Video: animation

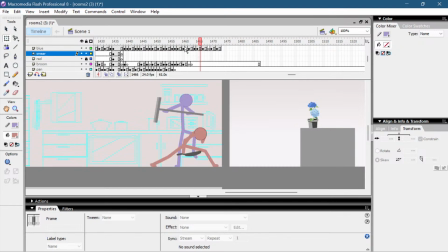55:31 I'm trying to talk about the moves I'm going to do next. I don't know if it makes sense to you if I
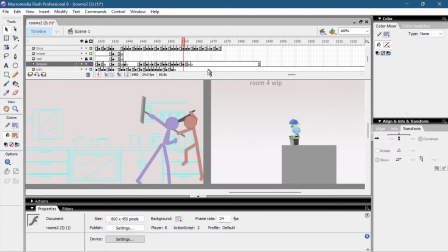55:45 Like, I'm trying to tell you how I think about what I'm doing. Like, what are my thoughts? What is going to be the next move? Because I can't really explain
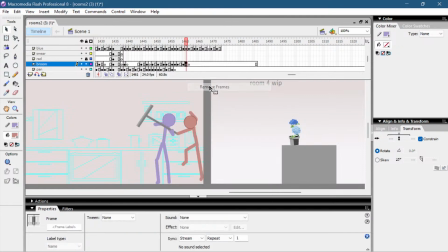56:04 like my thought process that much. I can just tell you what I think looks cool if I do it next. Mostly, I use the arcs. Like, what is going on here?
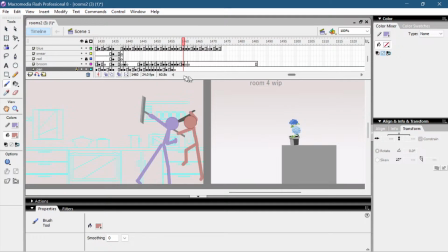56:23 Okay, I thought I messed up some frames, but mostly I use the arcs. Like, he's moving like this right now. I could bounce back and do something like this, or I could attack his head, could attack his...
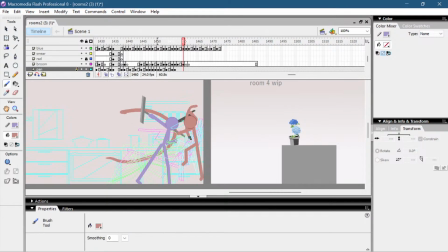56:43 I probably would attack him around here, so I would bounce like this. Like, in this case, I'm attacking the head. So the arcs help me a lot. For example, here... Wait, let's start from here.
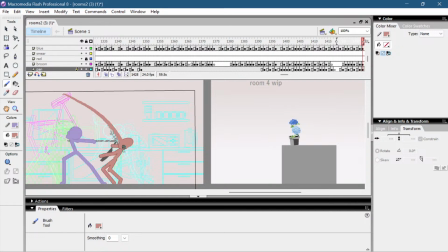57:03 He's hitting him downward. Like, after this dancing with the staff, I could do this, for example. And then I think about what's going to happen with the opponent.
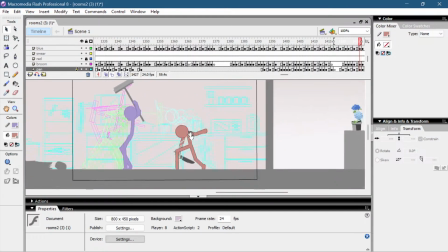57:18 Like, before the opponent was even there, I only had the purple guy.
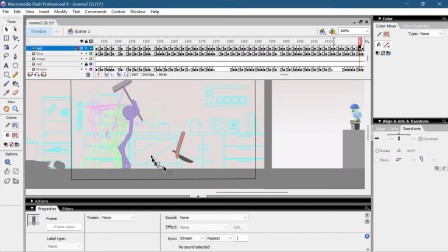57:25 So he wouldn't even be there right now. So I'm thinking, while I'm doing this attack, I'm thinking where the opponent is going to be after the attack.
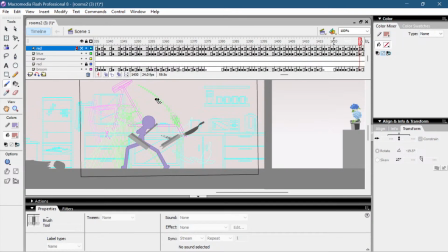57:40 And how I could follow it up. So right now, I would hit the opponent down. And he would stand back up. In the time he stands back up, what am I going to do with him?
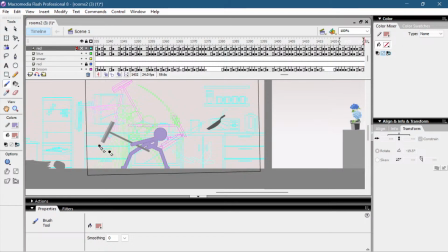57:55 That's what I'm thinking. Here I'm moving the staff to the back to attack him from below. So what is going to happen after this? The opponent would maybe fly in the air or fly back.
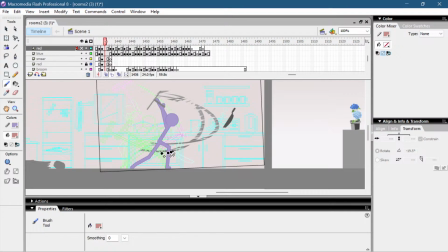58:11 So what am I going to do in the time the opponent is stunned? Like, he's in the air. What am I going to do? I could either jump, for example here, or I could dance around again. And here I'm dancing around again. Like, he's spinning the staff.
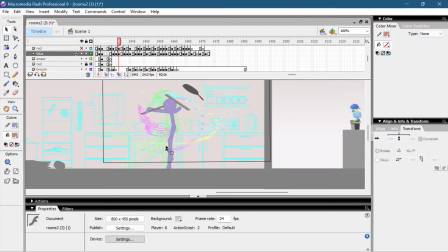58:31 And I'm using this momentum, or like this as a filler movement. And then around here, the enemy would be back on the ground and I could continue my combo.
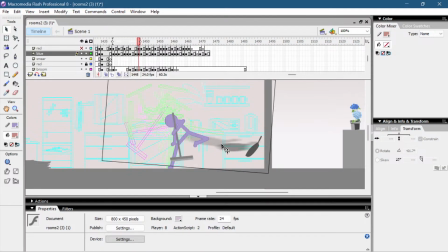58:47 So while he does this, I'm preparing for a kick. Here I'm doing the kick, and I'm thinking again where the enemy would be. He would be kind of on the wall. So I'm moving a bit more in and going for a long attack, because I did the kick before.
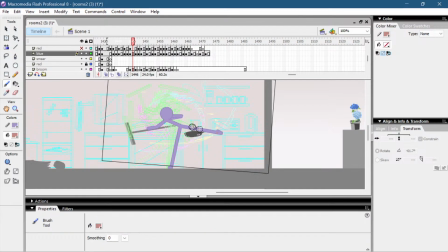59:06 If I didn't do this kick, or if I made the leg go back like this, then I would go for another kick maybe. But here, like, okay, I could go for another kick here. But, oh wait, I didn't.
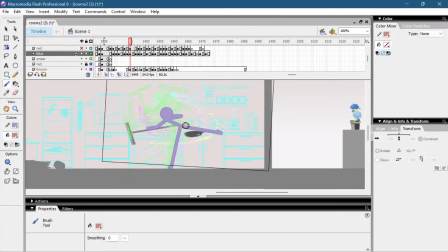59:22 This is before the kick. So, if after the kick, his leg would be here, I would go for another kick. But now his leg is down here, so he moves forward for a wall attack.